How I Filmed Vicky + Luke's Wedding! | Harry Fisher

So I decided to start a video blog for all my weddings that I shoot. I wanted to talk a bit about how they went on the day, what I felt could have gone better maybe and overall just kind of give you some kind of perspective into how I shoot my wedding films. The reason I've decided to do it as a vlog as opposed to a blog is because I just felt I don't really enjoy writing that much. I love using the camera, I don't necessarily love being in front of it but I do like using it and I thought you know what I've started teaching at university now I might as well just apply how I present myself to my students and just apply to my blogs so here I am I hope you enjoy it I'm just gonna roll my intro
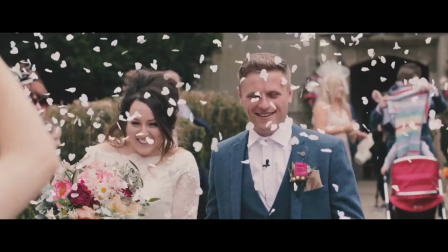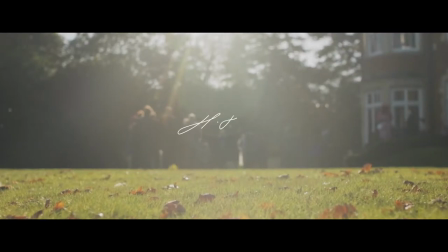just a little bit about the couple Vicky and Luke genuinely really nice people Vicky contacted me on Facebook after having seen my work through a friend of a friend which was really nice. I find generally most of my work comes through recommendations and referrals from other clients that I've worked for in the past.
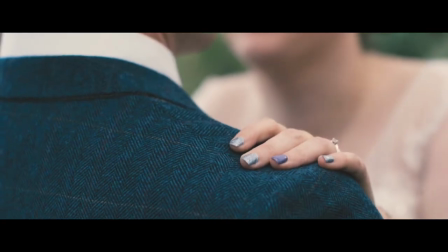I met with Vicky about a month prior to the wedding. I know it's leaving it super late but it worked out.
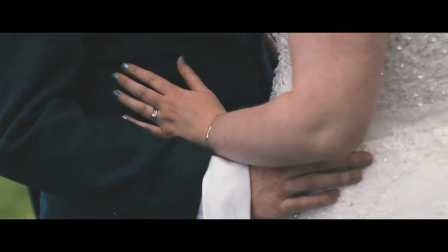What struck me the most about this couple were just how comfortable they really were with one another and I think that shows on their film, the final film, they just work so I'm really happy about that. and it was at the Lion Keys Hotel and Spa or yeah Hotel and Spa something like that previously I'd shot there for a friend of mine kind of did what he said you know that kind of thing but
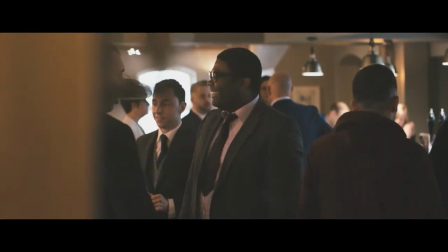I was kind of used to the venue it changed a little bit since then they'd uh they've renovated the restaurant area and it just looked great like what they'd done what I loved the most about um shooting here was the ceremony like I absolutely loved shooting the ceremony because it wasn't in a church with churches you get all these kind of restrictions you get you know the seats
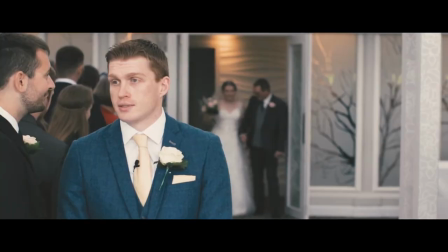are like aligned on the side and they go up against the walls which restricts me
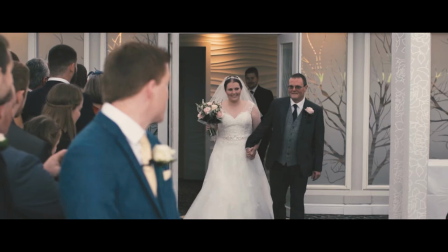as a filmmaker I can't move around whereas this one it was a service it was it was in in one of the rooms in the hotel
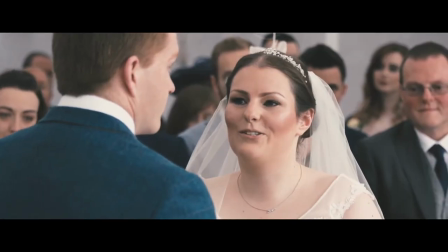which meant I could just go down the sides and I could go around I had more flexibility as a shooter just to do what I wanted really the best thing about it was that I could get both the angles of the groom and the bride so you know I could switch on
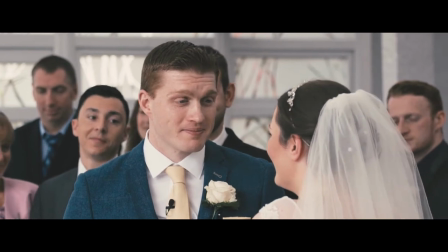the other side to get the groom's perspective get two nice close-ups which I can mix then with the wide shot that I shot from the back my
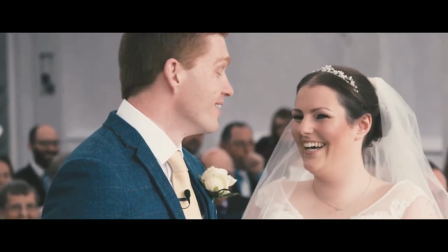friend Sarah who's been helping me quite recently my weddings does a great job she was shooting the wide from the back the master if
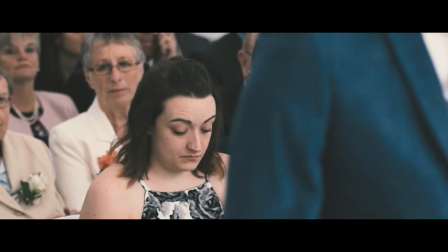you want to call it that it was just great we got all-around really good coverage of the service and it was lovely it was just really nice I can't wait to actually put that one together and scrap that I've already put it together by the time this shot comes out another
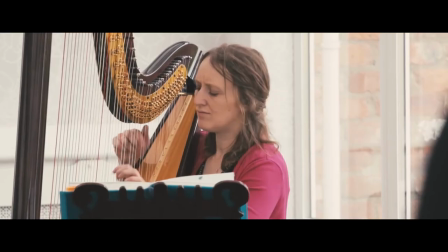thing that was really nice was there was a harpist she was lovely I got in touch with her and I managed to actually use a bit of her music over
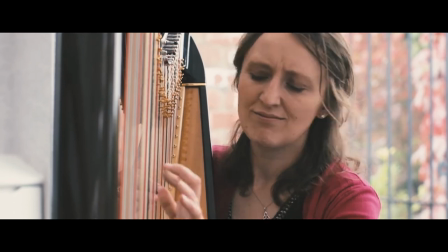the top of the ceremony so it kind of sort of brings that sort of personal touch which I like to my weddings the weather that day was awful like it was raining non-stop I mean I'm not surprised it was September but you know sometimes around the end of September you get that kind of like dry spell you get a kind of heat wave and that works out nicely but this time it was just raining throughout and it was a nightmare i couldn't get any of the exterior shots i really wanted to kind of i thought about it i thought about creatively how can i put this together and still get those shots outside that i want but make it look romantic macro shots are the one
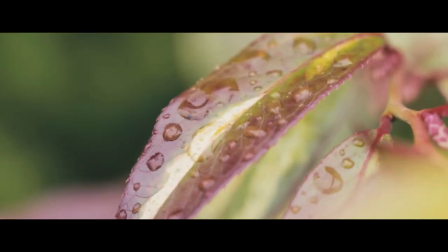they worked really well like getting some nice detail shots of the leaves the rain
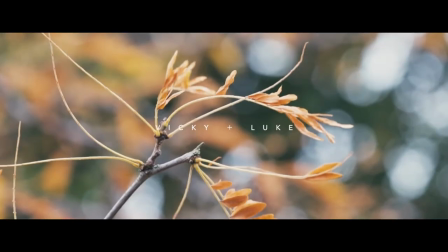drops falling on those leaves and just like you know things like that outside it just looked really nice and i thinking this could make a cool little intro you know just the sound of rain um the the vows over the top building up to the ceremony and it just yeah it all worked out really nicely i thought this is different from what i've done before i was quite happy how